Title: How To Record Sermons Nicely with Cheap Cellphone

Okay Okay Another thing is lighting I will show you the PowerPoint later Okay, maybe I should show you the PowerPoint later Let me try to present this
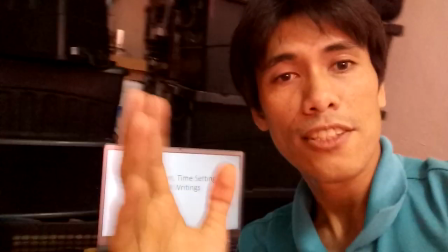8:45 let's pretend i'm preaching ladies and gentlemen i hope the screen is not
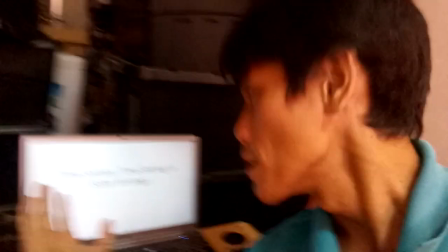8:51 inverted we are going to speak today about time setting time
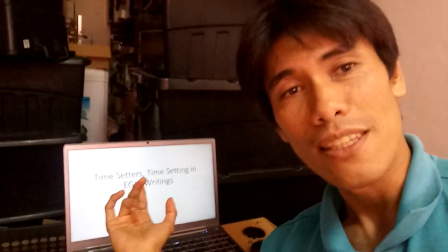8:57 setting time setters in lng white writings because these days many people say jesus
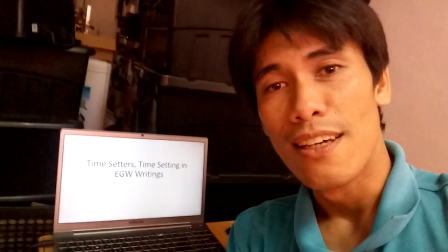9:02 is coming in and then they say a date or a year let's just pretend I'm going to preach that sermon it's nice to show yourself when you're explaining and it's nice to also
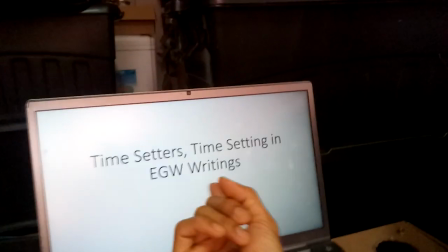9:19 show the screen actually when you're trying to point on something don't be shy to do this unprofessionally the point is the message never mind the big camera and the tripod and the lights and the equipment if you can do it you can get the message nicely don't be afraid to point on your laptop and they require a video sister very expensive video teacher this one can do don't worry there is no video switcher there is no camera in the Bible so the next thing is maybe I will try to preach about this one and see what so that people will be encouraged to try whatever equipment they have even if it's just a cell phone and the nice thing is it will be it will multiply the productions actually the other thing I want to talk about is light this is my room and the light is from behind
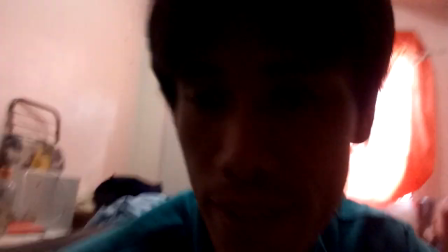10:22 it's about nine o'clock in the morning if I have my video like this
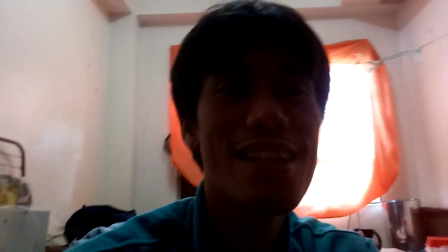10:28 you will laugh at me because I cannot be seen right why because
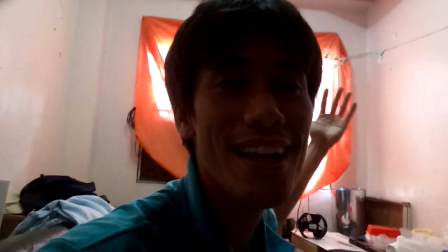10:33 the light is coming from my back how am I supposed to see me you
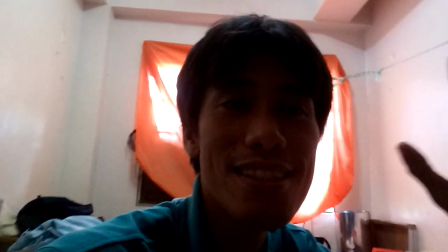10:39 the cell phone will adjust to balance the brightness and the darkness and they set the
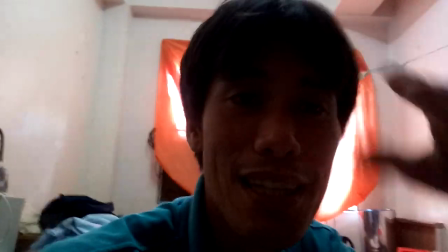10:44 gain in iris whatever to the middle they will just guess so
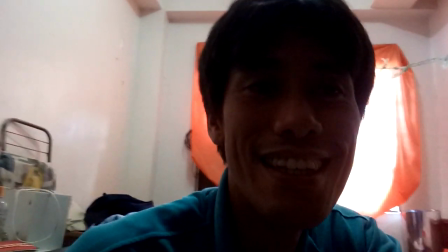10:50 the computation will look like this unless I cover my back too much
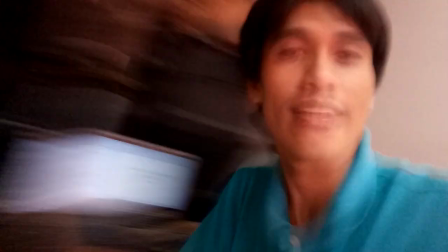10:55 so it's better you face the light like this do you like this better
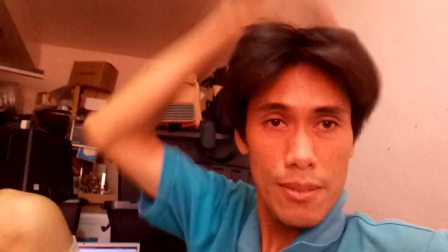11:00 at least you can see my face my hair my wrinkles so if
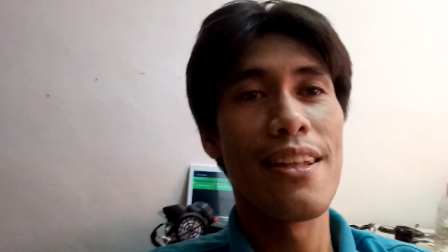11:08 I'm sideways then that's the effect okay so it's better to face the light and then the the PowerPoint presentation you you know you can actually make it too bright let me try to adjust it what if your PowerPoint is too bright can you still see me
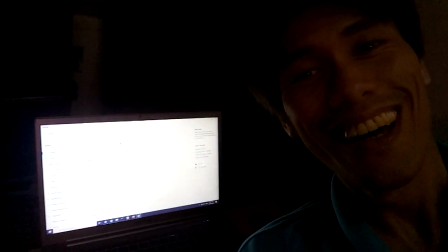11:37 can you still see me I don't think you
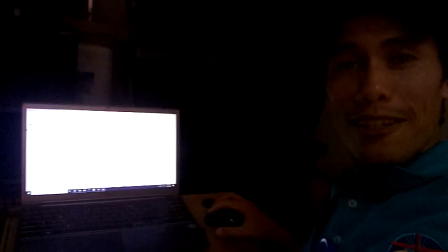11:43 can still see me it's too bright you can adjust the laptop screen I just
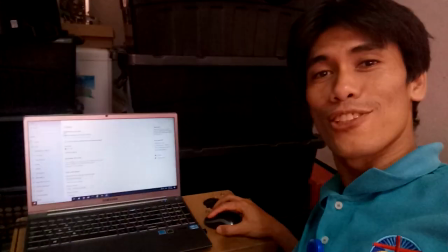11:49 it so that they can see your presentation and they can also see you so in Windows you can adjust
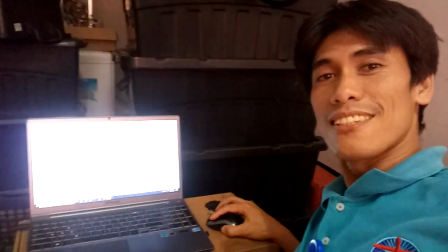11:54 your screen like this I just
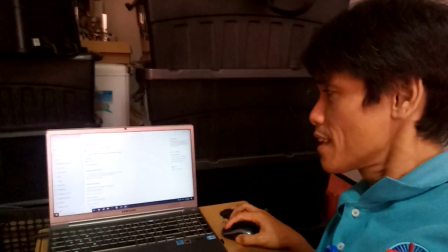11:59 found I just type search screen brightness then you can actually adjust it so if your screen is too dark and you are too bright they
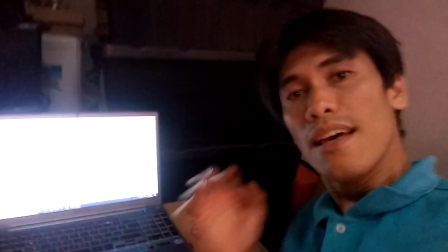12:07 cannot see your presentation if your screen is too bright and you are beside it they might not be able to see you